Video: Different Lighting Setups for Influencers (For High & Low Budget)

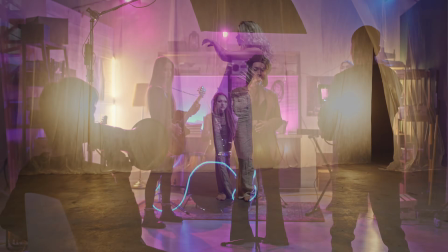0:00 You know, if you think about it, lighting is the subtle art of making your audiences connect with your story.
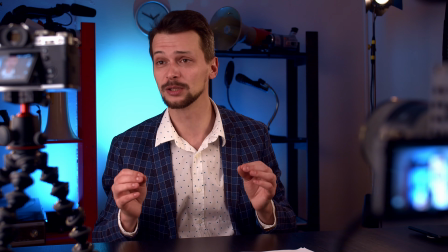0:07 No matter the message or the context, it's what makes your channel achieve that premium look you're going for. In this video, I'm going to show you how to light and shoot your videos for your social media channels. You can be doing a tutorial series like this.
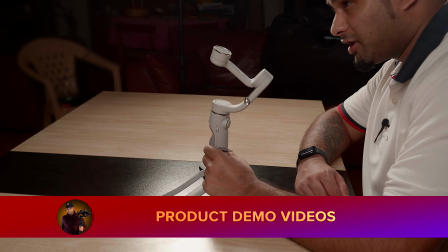0:25 You could be doing a product demo or launching a fresh and new product to your viewers as well. Or you can be thinking, you know, I have very little money where I can be using maximum one source of light. How do I make my shots appealing? How do I make my channel grow with just minimal lighting? Whatever your aim is, no worries. I'm going to show you how to set it up in this video. So let's do this. Alright, so the first thing you've got to do is try and identify a good place. I'm talking about an area where you feel it'll look nice when you put it up on your YouTube channel. I have chosen my living room, pretty big area for me to set up my cameras, lights and so on. Now I'm going to show you how to set up your cameras for your very own YouTube videos.
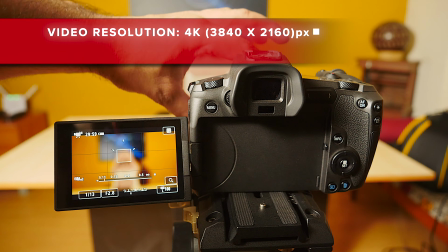1:15 Alright, I'm going to show you how to quickly set up your camera. If you're shooting in 4K, keep your frames per second or your FPS to 25.
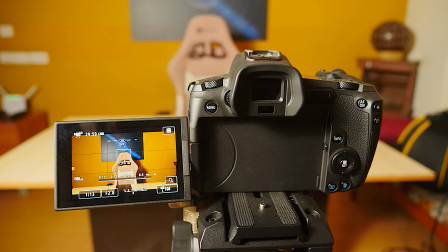1:23 The next thing you got to do is you got to set your aperture. Now I usually keep my aperture between f4 and f5.
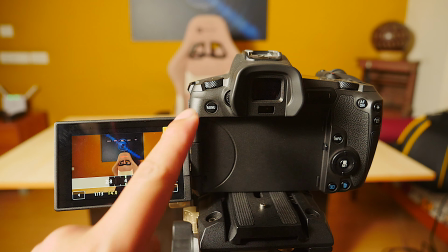1:30 It really depends upon you. But this is a good bracket within which you got to keep your aperture.
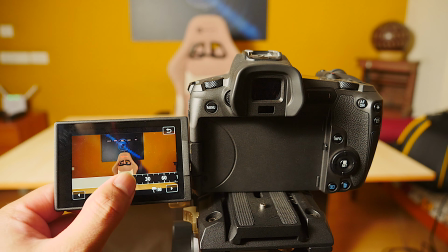1:36 The next thing you got to do is you got to set your shutter speed.
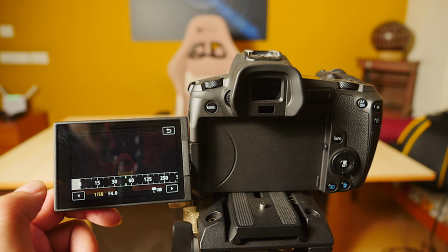1:39 This needs to be minimum double your frame rate or higher based on your shot.
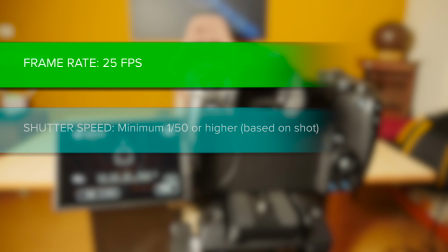1:45 So for example, if I'm shooting in 25 FPS, then my shutter speed needs to be a minimum of 1/50 or higher.
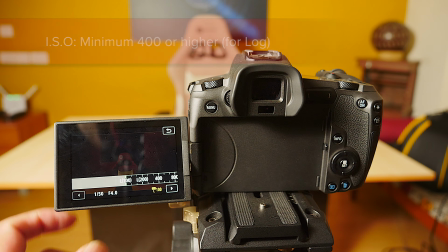1:53 The last thing you need to do is set up your ISO.
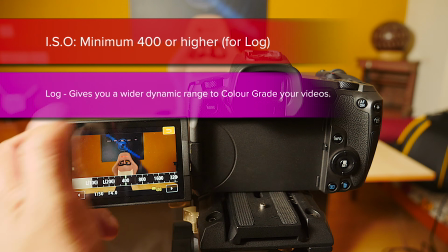1:57 Now ISO, you can keep it 400 as a minimum if you're shooting in log.
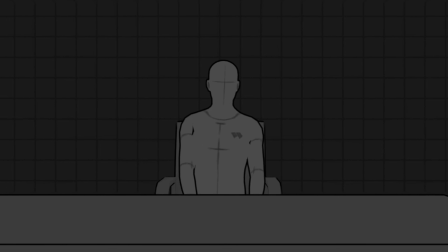2:03 Now the first source of light you need for your setup is the key light.
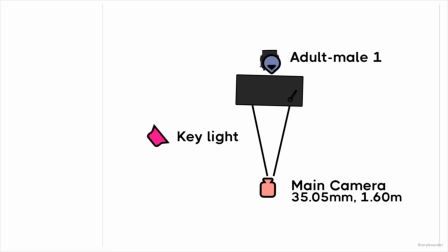2:08 Now the key light is the brightest light in your shot.
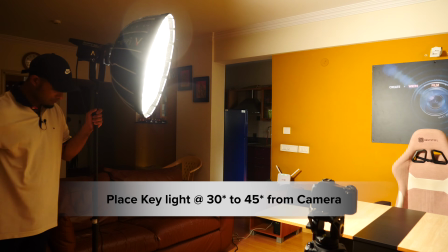2:10 Place the key light between 30 to 45 degrees from your camera aimed at your face, ideally eye level.
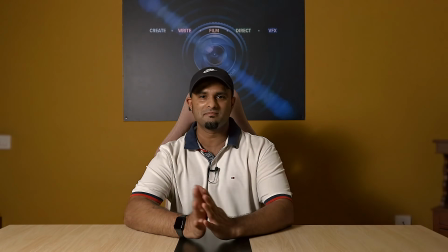2:18 Make sure it's not too bright and not blowing up your face.
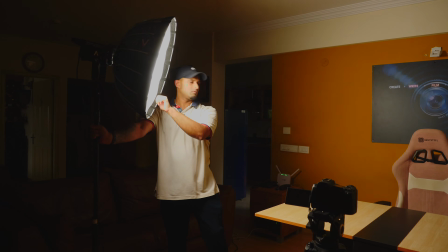2:22 Keep it relatively soft, so have some distance between the light and where you sit for the video.
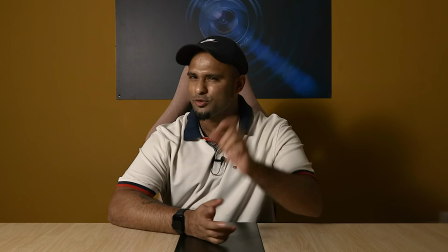2:29 Next, it would be really nice if you had one more source of light to fill this side of the face, right?
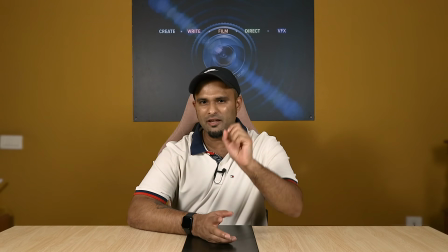2:36 Like this. Now here's what you got to do if you want to get that fill light effect in your shots.
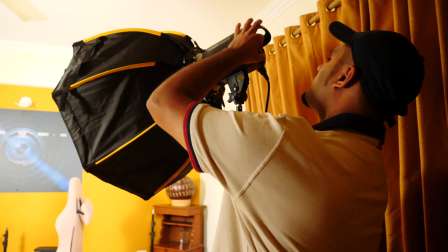2:42 Place another light on the other side of the camera and keep its intensity almost half of the key light.
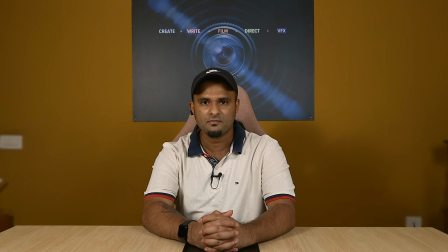2:50 It's got to be soft and at the same time give you all those nice details on your subject's face.
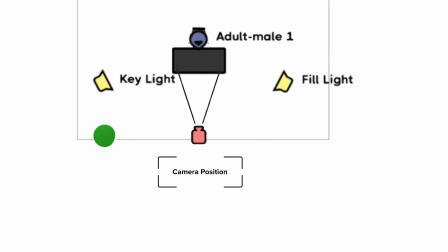2:56 Here's a quick preview of the lighting setup I have done so far. You can see the position of the lights and the distance between the lights and myself.
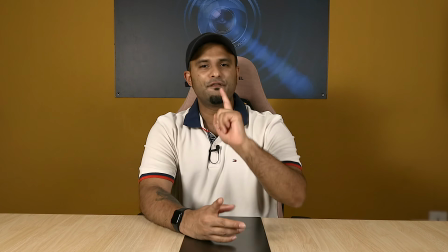3:06 Alright, so finally, to finish your 3-point lighting system,
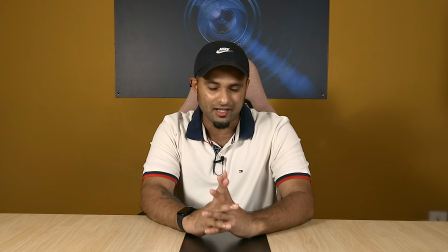3:10 you need a good hair light, which will give you an effect like this.
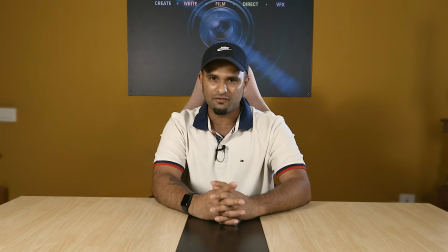3:15 You can definitely differentiate yourself from the background and your viewers
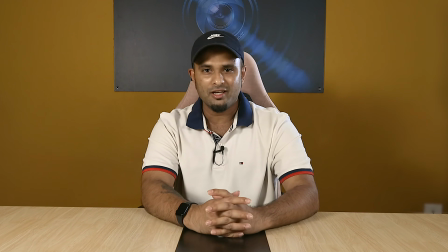3:21 will be paying attention to you when you're presenting your videos with this lighting setup.
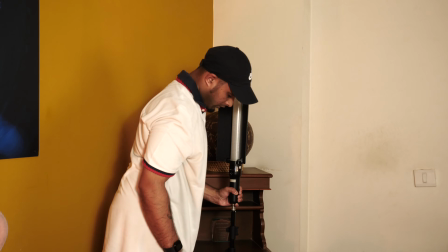3:27 Let me quickly show you how to set that up. So what I'm going to do is place a light behind me and keep it aimed at the back of my head.
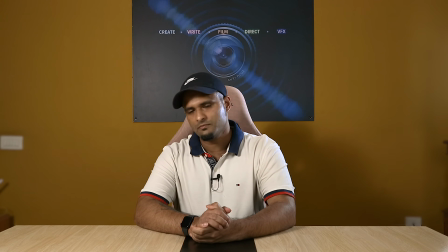3:34 This will help in adding those details that will help you separate yourself from the background.
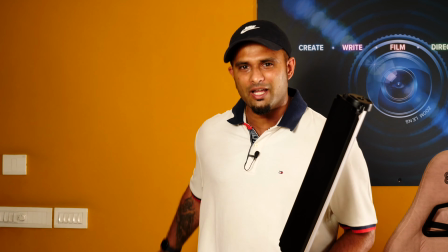3:40 The last thing you can do, if you can, is add some mood light to your background to enhance the visual appeal to your audience.
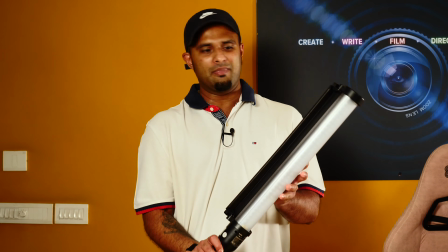3:49 So I have these nice LC500s and I'm going to use them to basically illuminate the wall which is behind me.
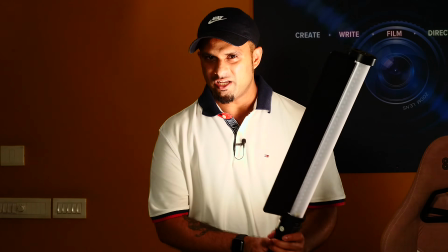3:56 So with these lights, you can also change the color of the lights. Now I'm going to change the color and I'm going to set it exactly to this color of my wall.
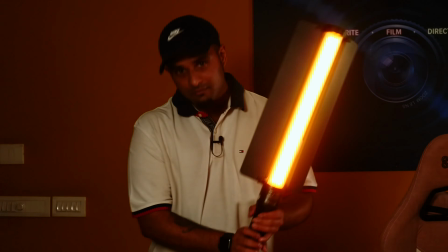4:06 Like that.